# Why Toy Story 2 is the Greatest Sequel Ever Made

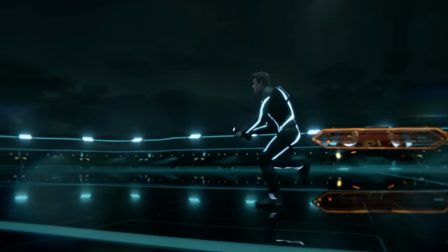If someone came up to me and asked me, what is the greatest movie sequel of all time,
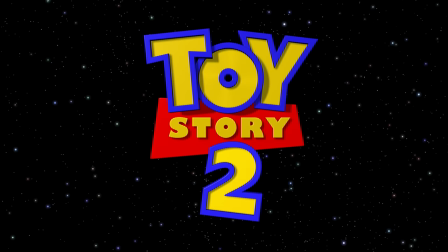I'd probably actually say Toy Story 2, which isn't a movie I would have thought I would have said a while ago,
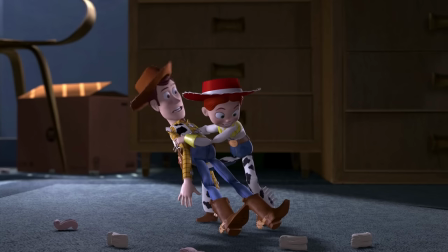but upon rewatching the movie recently, I've realized not only just how good this movie is,
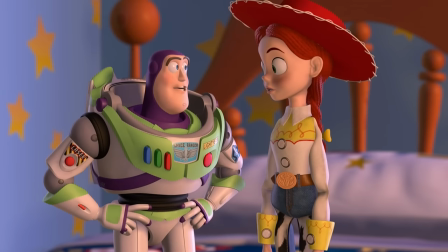and I always thought it was good, but that it genuinely is one of the greatest sequels ever made,
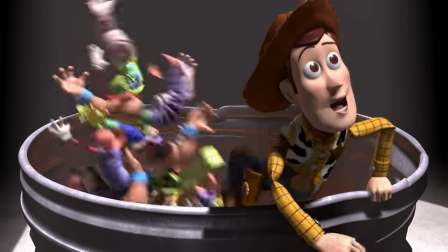if not the greatest sequel ever made. You see, there is a distinct difference between a great sequel and a great movie, and of course,
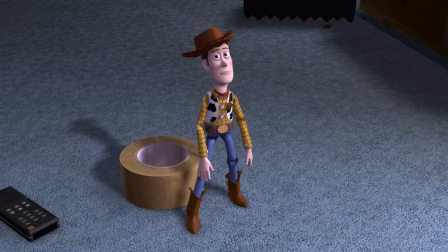it is possible to be both at the same time, but there are different aspects to a great sequel than there is to what makes a great movie.
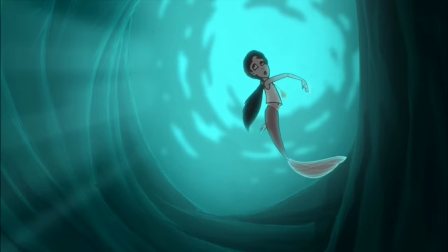You could be a great movie, but a terrible sequel. Or you could be a great sequel, but a terrible movie.
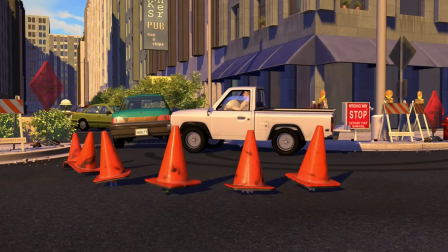Or you could be the best of both worlds, like Toy Story 2. Just about every scene in this movie is simply iconic.
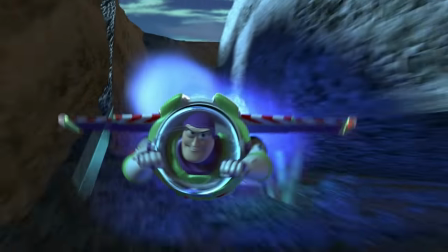And it's hard to define what exactly makes a scene iconic. The visuals, the music, the writing, maybe a mix of all three.
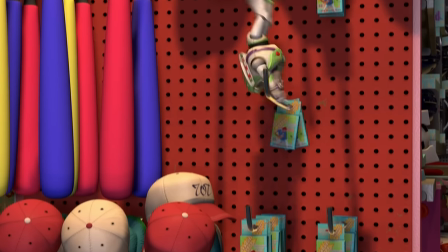But I know one thing for certain, the many scenes of Toy Story 2 are very iconic.
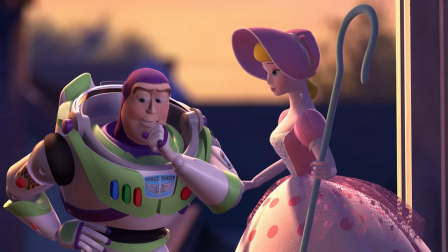But what exactly is it about this movie that makes it such a great movie and such a great sequel?
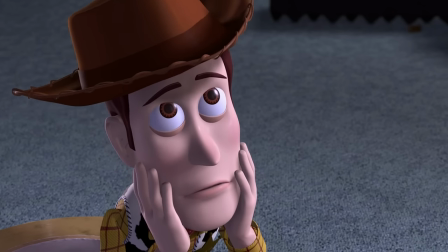Well, don't worry, you'll definitely understand by the time I'm done explaining everything in this video.
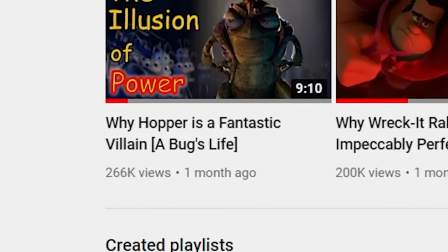Oh, and also, you guys really liked my last Pixar analysis video, so here's to hoping this one reaches the same heights.
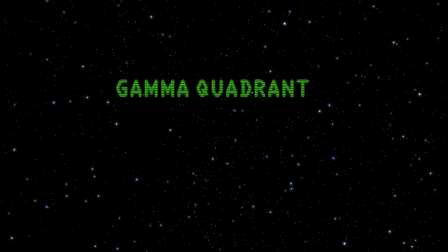What better place to start analyzing the movie than, of course, the beginning?
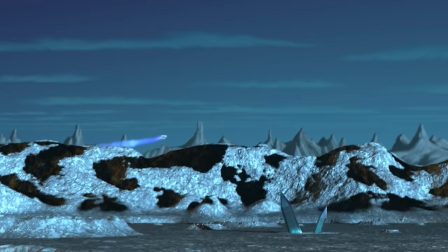This opening sequence of Buzz Lightyear on Zurg's planet is surprisingly not all that consequential to the plot,
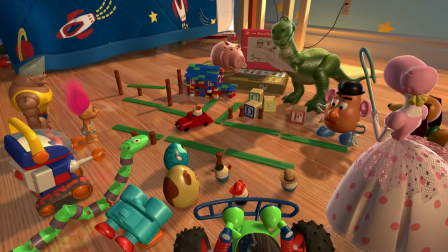so in that sense, it's a bit of a strange way to open the movie, although you could argue, you know, it's part of Rex's character development, which is kind of a strange subplot in this movie.
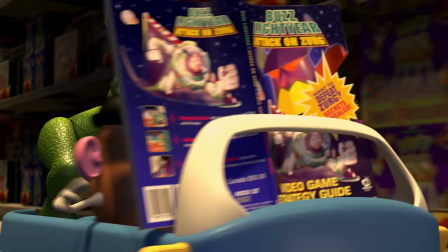And theoretically, you could remove all those scenes and the rest of the story would be pretty much the same. But then again, why would you ever want to do that?
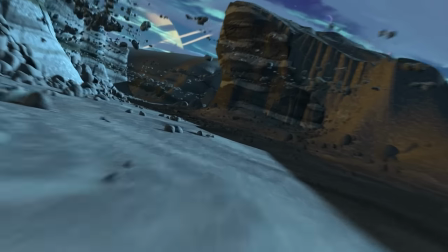This opening is amazing! This is hands down one of the greatest film openings I have ever seen.
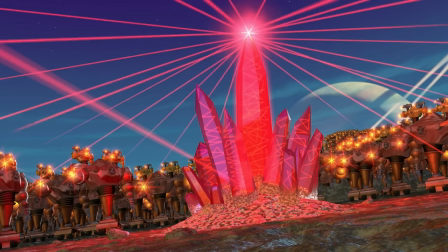Not just because it's super fun and action-packed and filled with Star Wars references, but also because of how clever it is and surprisingly atmospheric.
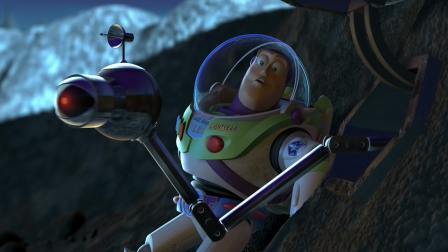And also, I should mention that the Star Wars references aren't just a fun pop culture kind of thing,
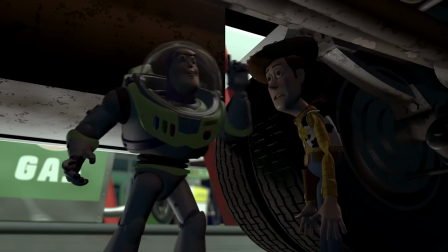but they also tie into the first movie, with Buzz Lightyear's backstory in the first movie being a parody of Star Wars and all,
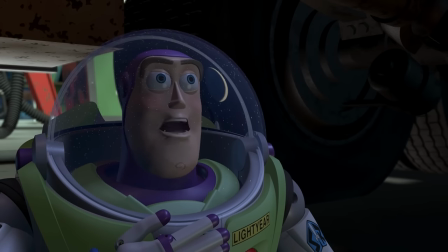which is just one of the small ways this movie perfectly follows up on the first movie.
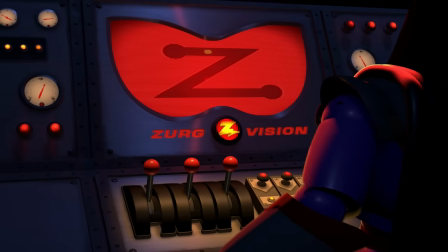And of course, we get to see our first glimpse of Zurg in this scene, which is pretty cool actually,
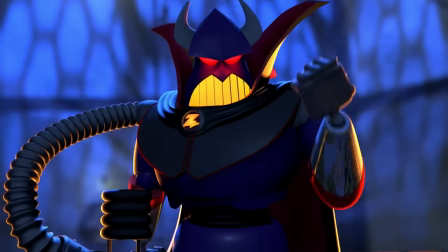because Zurg was a character who was only mentioned in the first movie, and here we get to see him in the very opening shot of the second movie,
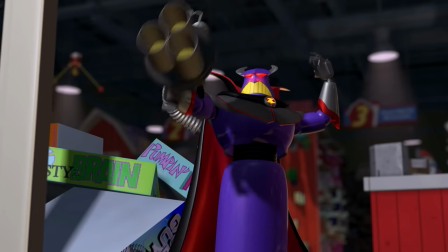something that probably most viewers were not expecting to see.
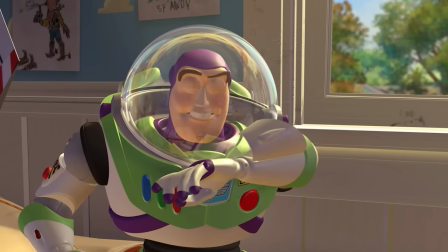Since Buzz Lightyear not being a space ranger and all, probably gave off the impression that Zurg wasn't really real and we'd probably never get to see him after all.
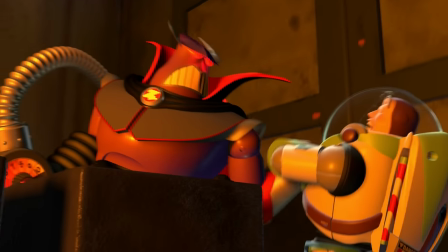But thankfully that wasn't the case because Zurg is pretty epic.
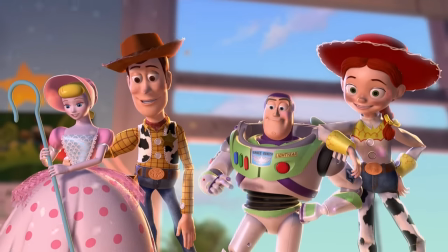I mean, it's almost an impossible task to say which Toy Story character has the best design, but Zurg is definitely a contender for that spot.
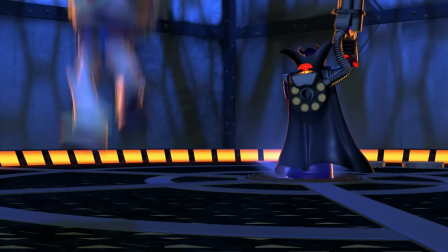But the greatest part of this opening is the twist at the end of it. The part where Buzz Lightyear is shot dead and incinerated by Zurg.
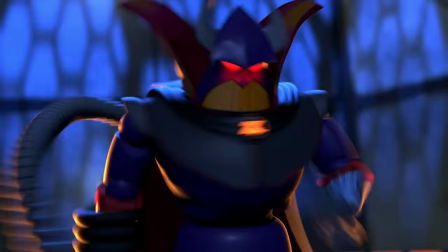I just love how much this scene completely subverts our expectations in a good way, I know. That word has come to mean bad things these days.
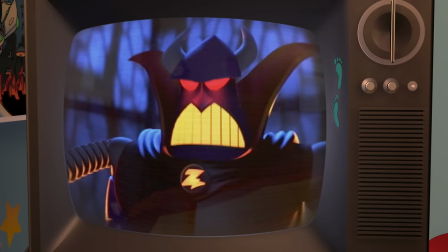And then of course it is revealed that all of this was actually just a video game, not real.
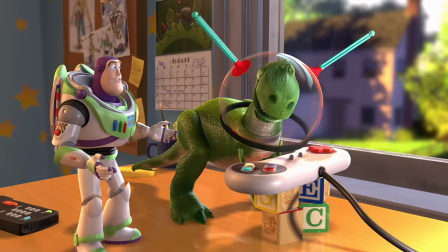And that the player, Rex, only lost because his arms were too short to press the buttons.
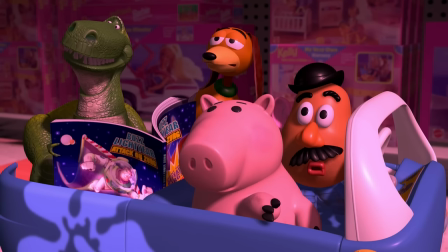Which leads me to another topic this movie is very good at. And that of course is the comedy.
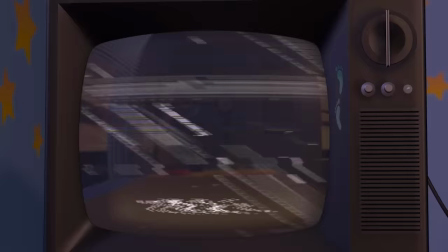This is still one of Pixar's funniest movies they've ever made.
What's that?
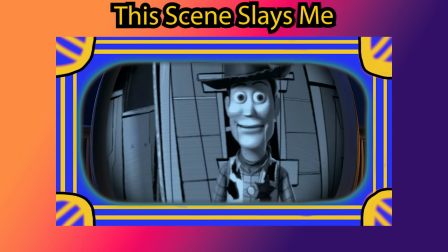Jesse and Prospector are trapped in the old abandoned mine, and Prospector just lit a stick of dynamite thinking it was a candle, and now they're about to be blown to smithereens?
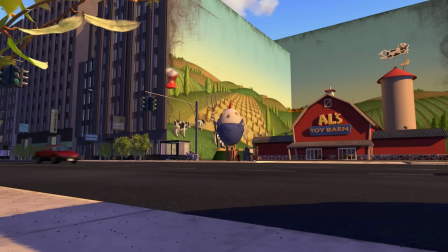Ride like the wind, bullseye!
In a lot of ways, it's pretty close with the first movie in terms of his comedy.
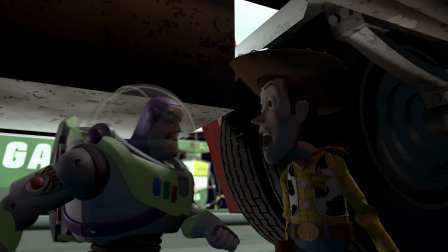Even if the highest funny points of the first movie are probably still a bit funnier, this movie is also very consistent throughout.
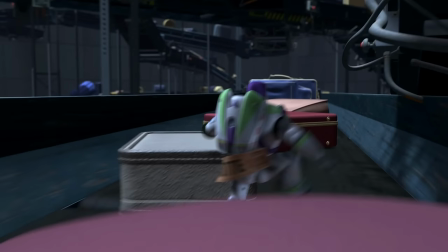Even jokes that shouldn't work, like the one with this butte sticker on Buzz Lightyear at the end.
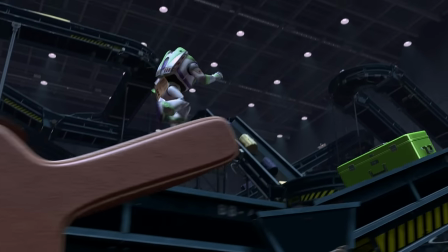Like, that shouldn't be funny, you know? Butte, get it? Like, butt? But for some reason, it is.
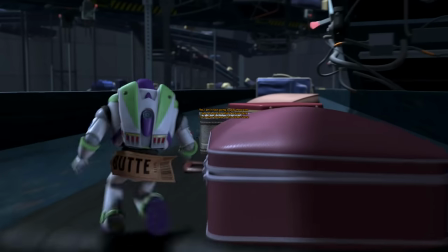Well, actually, I'm not just gonna leave you at that. I can explain why this joke is still funny. It's because the movie doesn't put any emphasis on it.
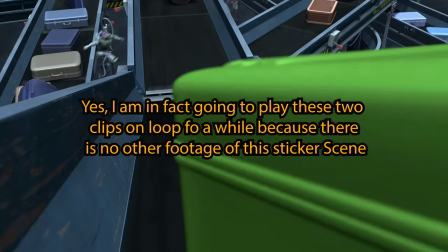The joke wouldn't be funny, for example, if the movie had zoomed in on his rear and slowly zoomed out.
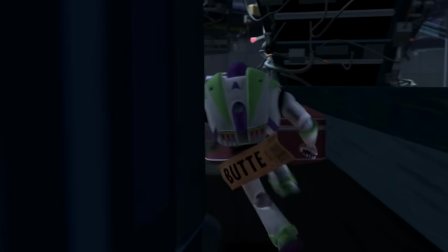That would be putting too much emphasis on the joke, and it would just come off as a bit cringy.